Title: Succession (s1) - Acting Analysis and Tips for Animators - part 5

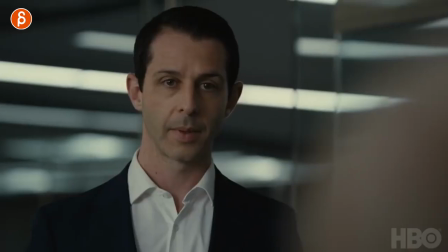It is Thursday, and that means acting analysis for animators. And today I'm going to take a look at episode 8 and 9 of season 1 of Succession. All right, I got 4 parts, 3 shorter ones, and a look at a longer sequence, which is fantastic.
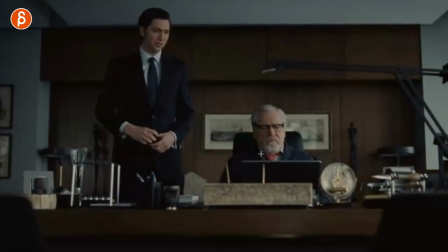I can't wait to get into this, so let's go. First up is this sequence, and this is about a prop. He is watching something that is bad news, and he is telling him, yes, yes, this is bad news, blah, blah, blah.
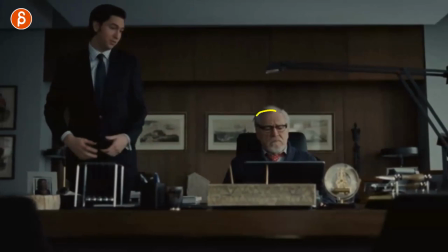The thing I like about this is what he is going to do with his glasses.
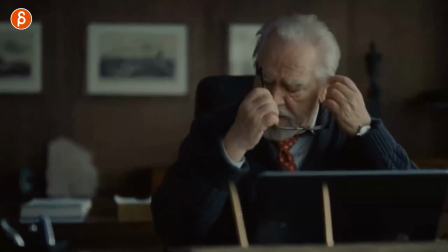So watch this. He's angry, he's upset, he's frustrated. He wants to take them off, and this happens.
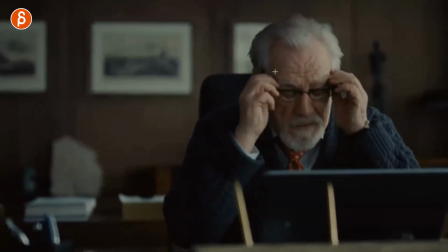And what I love about this is a couple of things about this. Imagine you are mad. You're angry, right? And you want to get to the point and talk to him. But taking those glasses off and seeing how that
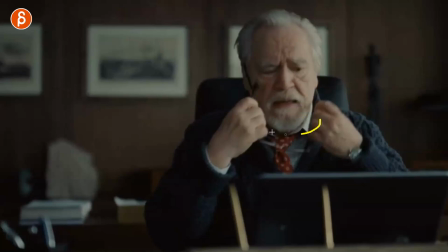is stuck behind the ear is only going to aggravate this person even more. It delays the immediate idea of, I need to talk to this guy.
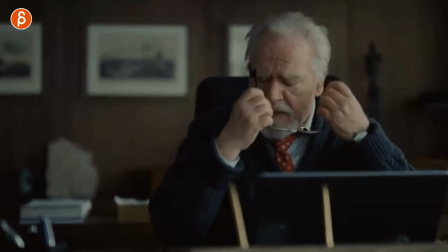So having this prop can emphasize and aggravate the whole frustration part.
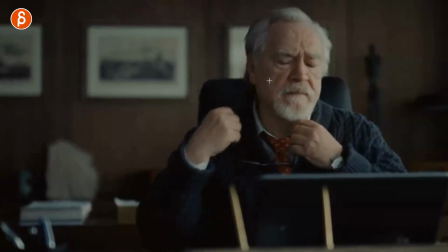You can see how that face, how he reacts. He has to do this.
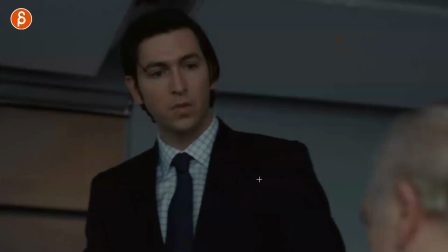And in order to make up time, and I'm making this up here, this is not probably what he did, but I love this.
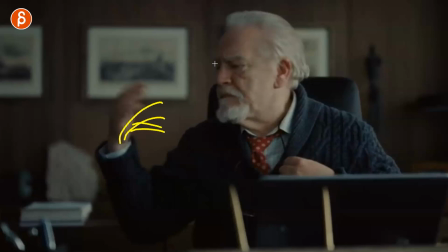To me, this is kind of like, come on, hurry, hurry, because he lost time doing this.
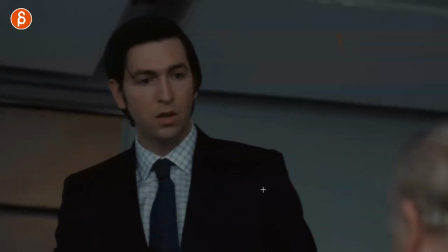So he's doing this as a sense of, come on, let's go, let's get to the point, I need to complain about things.
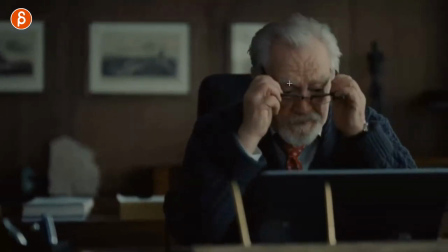So when your character has glasses, think about what kind of glasses. Are they tiny from the nose?
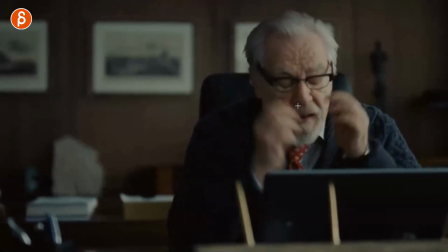Maybe they slip off the nose and that's an aggravating point. That's your conflict in the shot in a way.
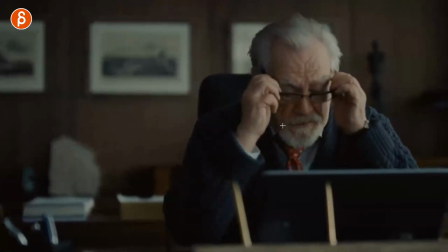Or they have those rubber band thingies or hooks behind here that will make this even more complicated to take off. So if you have glasses, think about the properties, the size, the weight, the gimmick that can be attached.
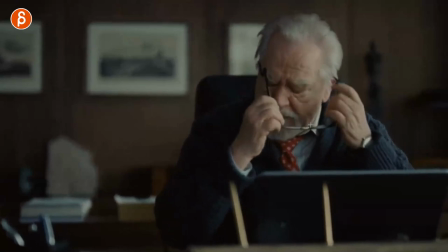All those things can help you create a more interesting and a more original performance with moments like this,
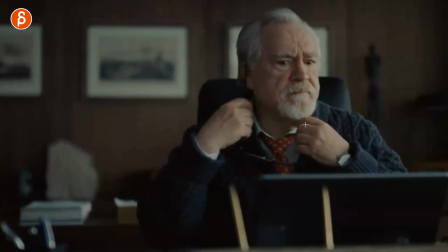where you have some like a little quick look of, just that anger, that frustration in there,
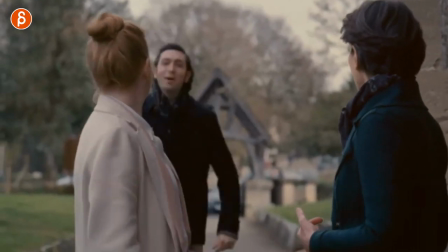so good. Second one is just all about posing. You got Greg in the back here, he's running, he is late, and he wants to say hi, and he is going to give her a hug.
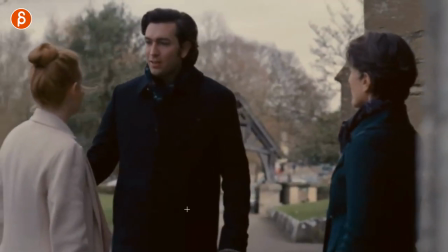And the thing is, look at the hug, how awkward it is. Ready, and,
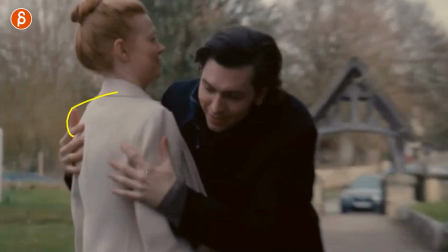awkward. So he gets in, and it's not like a full embrace, it's just a little bit. They're not quite touching here.
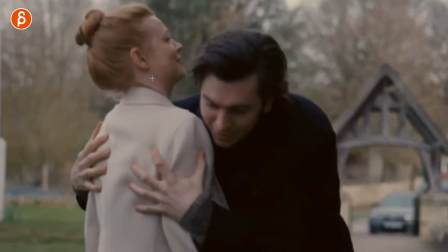He's not quite putting his head on the shoulder, because he realizes as well that she is not engaging at all.
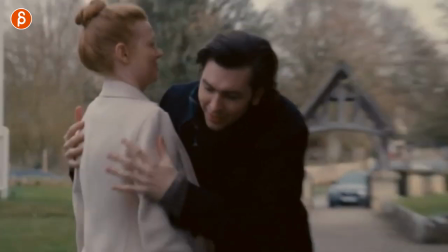Like, her arms are not moving at all. There's no reciprocation of the hug. Just kind of, okay.
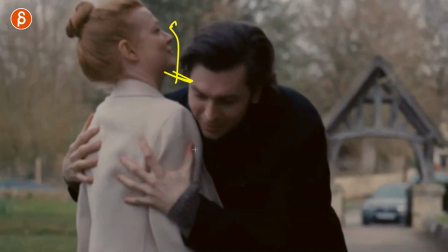The head goes up because she wants to create some distance here. It's great, all of that stuff.
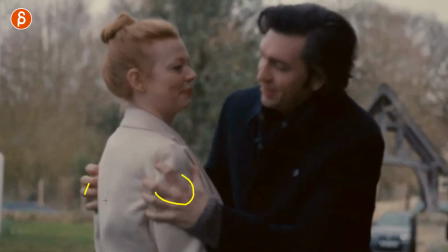And I like his little, okay. It's like that, okay, okay, I guess no hug.
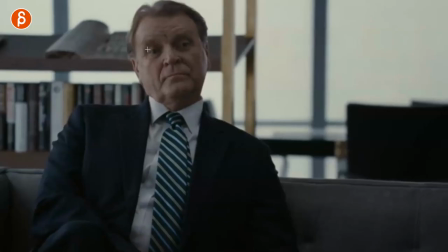Okay, all right. So good. This one is all about him and his reaction here.
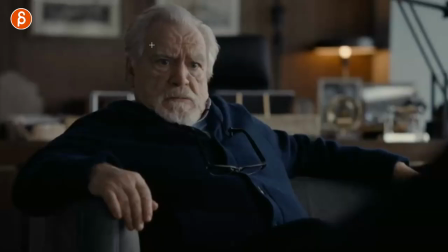So in this sequence, she is briefing the head of the company here, which is again him, saying that, well, you know, the angle is always that you are a good dad. As she says here, you're a good dad. And he goes, well, why not? Like, he's to him, he's like, well, why wouldn't I be a good dad?
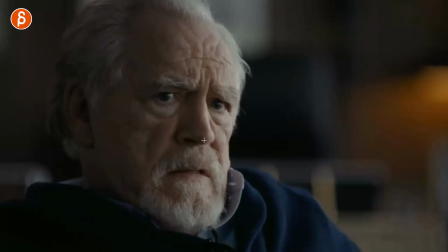And she just reaffirms, no, because you are a good dad. And he goes, and for him, it's, yeah, right. So it's kind of like maybe he doubted himself for a moment, but she reassured him. They're looking, okay. And I love the next scene. Watch, and
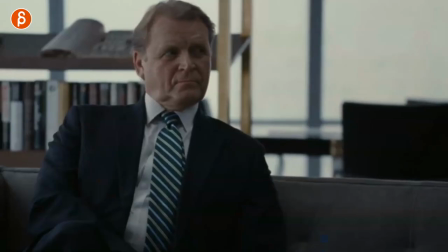he cracks me up. He goes, really? A good dad, really? Oh, and I love this.
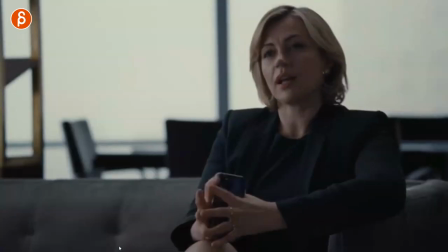So why am I showing you this? So if you have a setup, right, where you have multiple people, and this could be shot in a way like this, where you can actually see the third person here.
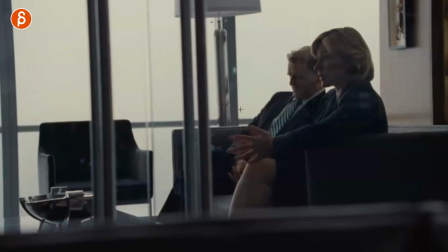So we understand what's going on. We have 3 people in this room talking, and the lip sync is between this person and this person, right? But again, the focus is on the person listening.
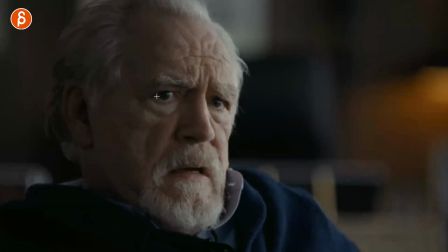So you could do it like this, where they are talking, you got lip sync in profile here, and you got a reaction shot here, and you can play off with another reaction shot here.
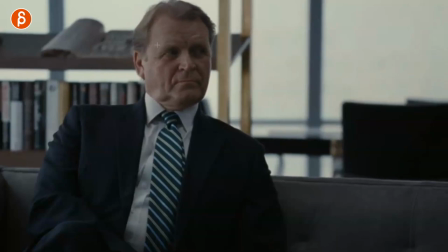And you can still have lip sync from the person that's off screen, but you can still focus on this person reacting to what he just heard. Really? Did you really just say that? So good. I love how slow it is. It's not a, what? What? What did you say? What? It's this very slow, really?
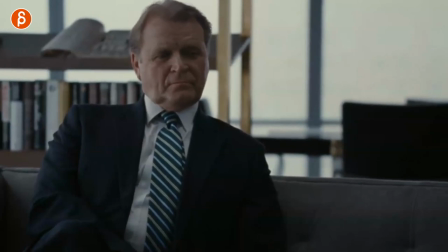All right. That little bit of a slight movement in the body too.
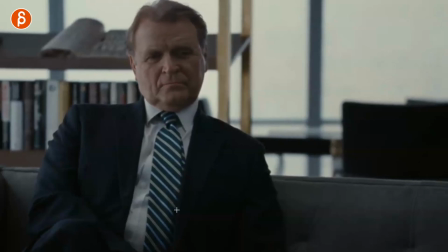It's almost like his body's kind of had like an inner laugh, like, All right, with that slow look up here.
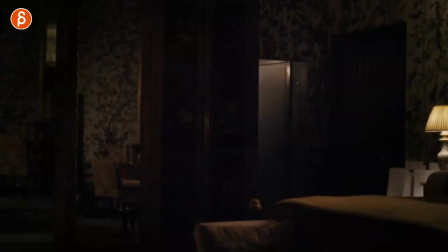Oh, so good, so good. And lastly, this is a longer sequence I can scrub through.
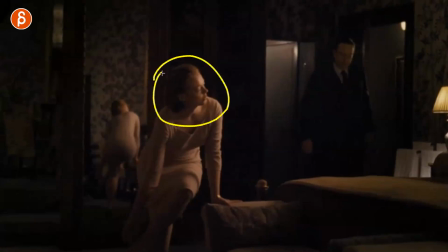This is basically, they are about to get married and she is not quite faithful to him, and he has a kind of an idea that's what she does. But he's a bit of a pushover and he doesn't really have his own opinions and own agency in this show.
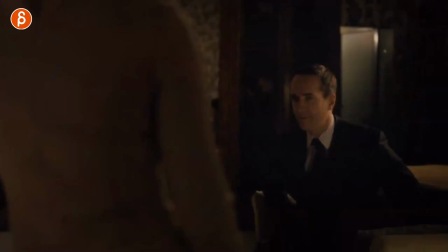And that's part of his character. So as I'm scrubbing through here, this is a fairly long sequence discussing all of this, what is going on.
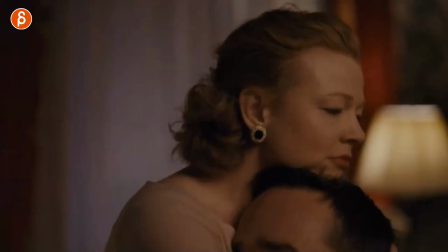He challenges her and she gives an excuse and has a certain reaction at the end. Now I wanna go through this one by one.
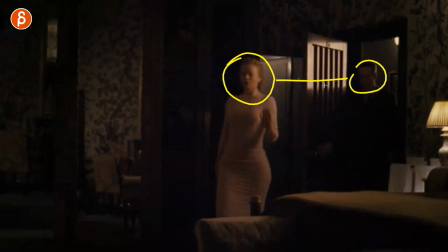So they come in and she still needs something from him. She's asking for a favor. She needs more information that he so far far hasn't given her.
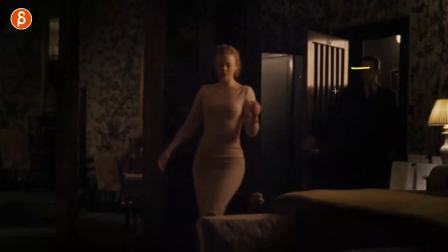I want to talk about body language and movement and eye darts and looks and just the tension in this room.
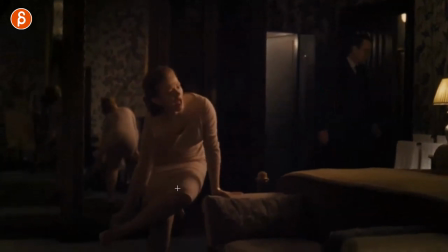So for now, she is fairly bouncy, is flippy, she's taking her shoes off and she's telling him, you know that thing you want to talk about?
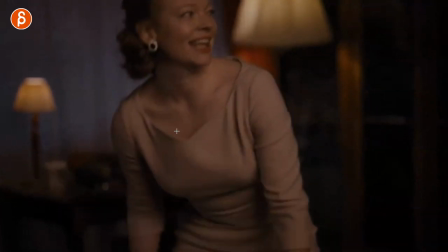I still want to know. And look at that, she has a smile. It's all playful, it's all good. Then look at him, right?
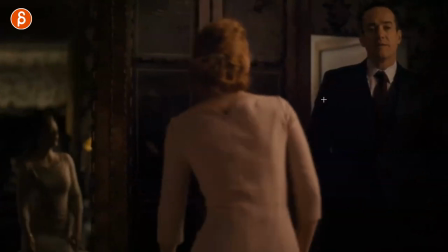As she turns around, he's like, all right. So he's not bounced. He's leaning a bit, hands in the pockets.
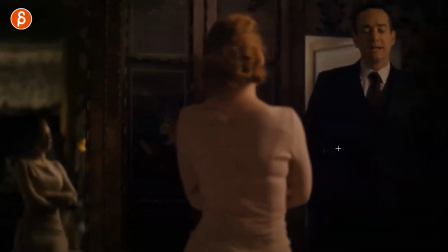Like something's going on. He's thinking, okay, all right, well, let me just talk to you about something. This might or might not make her uncomfortable. She already has crossed arms. You can read into this whatever you want to. But look at this. He has a lot of moments where he's thinking, not looking at her, and then bam, starts to look. And usually he's not really good at eye contact and holding eye contact.
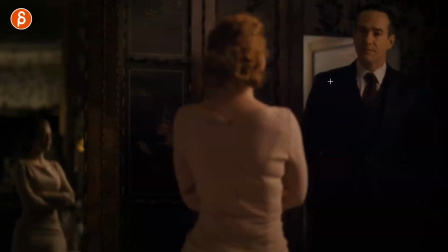So for him to be this calm and not nervous and fidgety is unusual. So already you're going, all right, this is kind of serious.
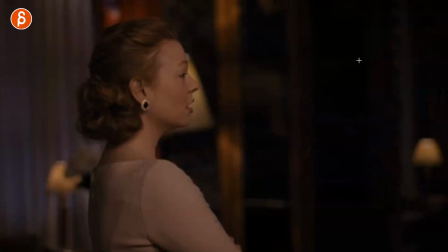And what he says here is that, well, I met Nate.
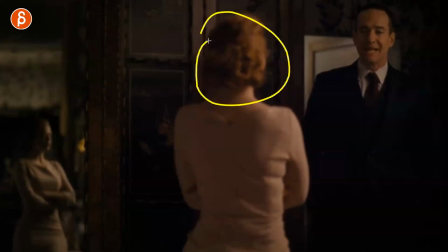Nate, this is what he says here, Nate is a person she's working with and she has a relationship with, and he is not happy about that.
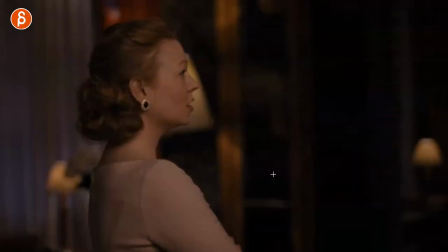And he's challenging her now. So what about Nate? And look at her. She has that tiny little head shake because I can't believe you just asked me this. Like, what? And now she realizes, oh, that's just a coworker. And now she's trying to be evasive and she doesn't like that confrontation.
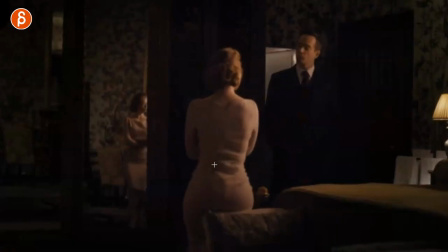She wants to get rid of that awkward moment. So what does she do?
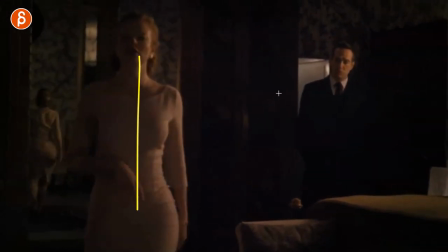She walks away from that discussion, turns her back towards him, and you can see how he goes, all right.
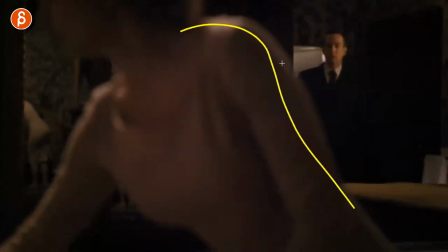And it's a cool moment of putting her out of focus, and she gives all those excuses.
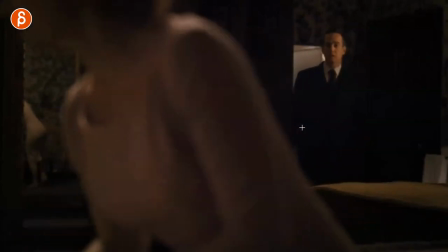Oh, you know, it's just a coworker, it's fine. Look at his reaction here. Can't believe she just did that.
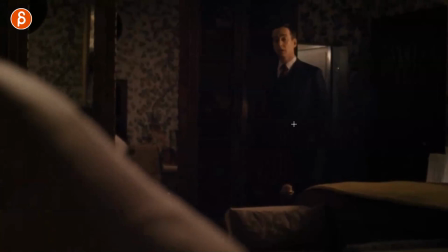All right, she turned around, really? She telling me all of this? She knows. And look at that. It's like, okay.
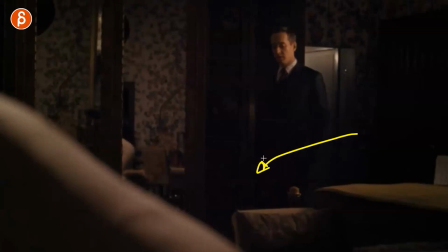So now he takes steps closer because again, this is for him not over. So, all right, well, let's talk about this.
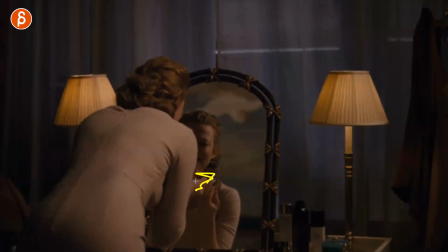And again, she is trying to have some other business and like, kind of waves it off. It's just fine.
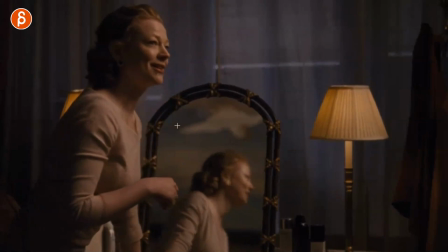It's just a guy, you know, it's kind of weird, but you know, kind of like a okay way, whatever. And she still has her smile.
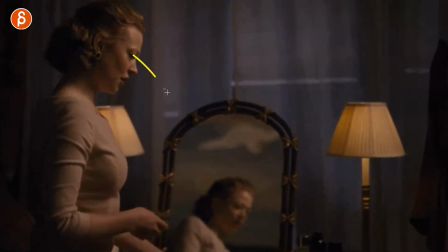Brings up lots of excuses. I thought I told you this. And again, no eye contact. She's just trying to evade all of this.
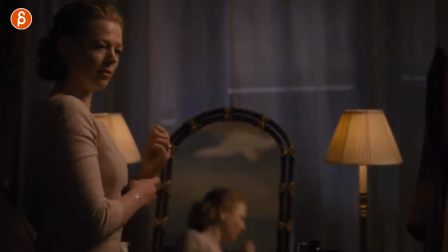Lots of busy body stuff here. She's kind of nervous. Look at how she does this.
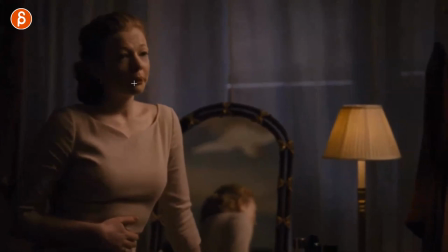And then she has that look. Oh, I thought, purse lips here. Oh, I thought you're okay with this.
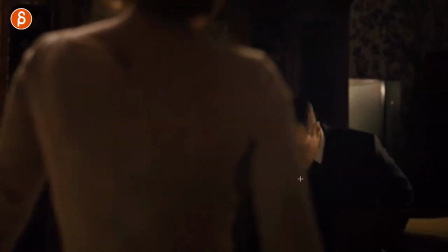And look at him. It's that very defeated sit down. Boom. You can see the impact on the head there.
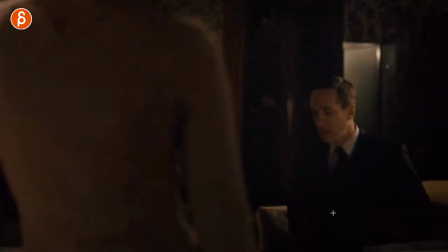He realizes, all right, she's going to lie about this. She is not honest about that.
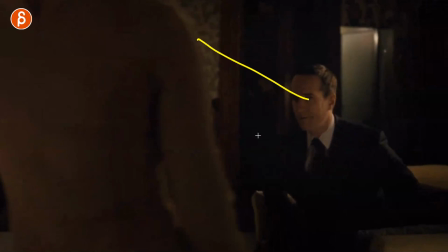And look at that. Every now and then, couple looks. That's a very questioning look. That's kind of unusual for him here. It's like, all right. And this is almost like an internal dialogue for him. He looks at her, judges her, like, all right, well, she's not going to tell me the truth. All right, there's no audio here, there's no dialogue. And he does that nod, it's almost a nod to himself.
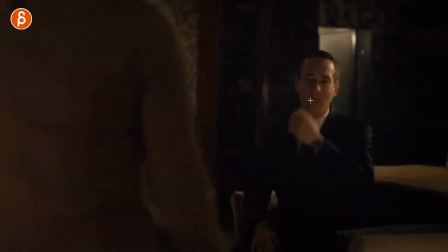All right, well, I see where this is going. So then he starts, like, all right, and now he's getting a bit nervous because he has to challenge her and he's not comfortable in that position. Touching the face, trying to get into a pose, lots of fidgeting. And he starts to question, okay, what is going on?
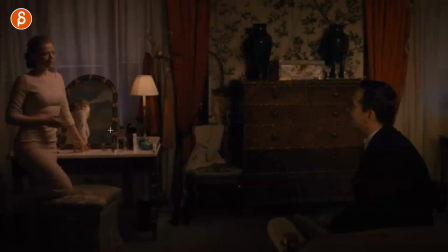Are we okay? Are we doing this? Again, they're about to marry each other. You can see this massive distance between the two.
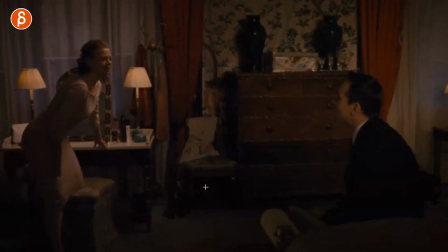So he goes, wait, what do you mean? Yeah, we need to do this. I want to do this.
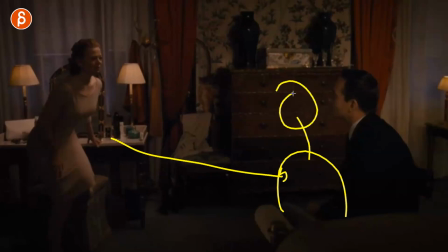It's not like she gets closer to him or sits next to him, comforts him, assures him, or is honest.
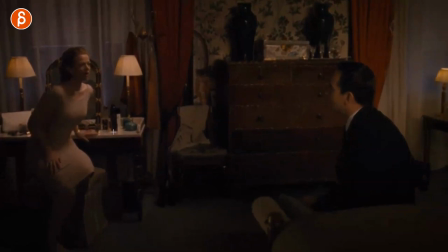No. I'm going to sit down here as well, slightly tense, slightly awkward, because again, there's a massive trust distance between those two. So, right, so you got your hand out.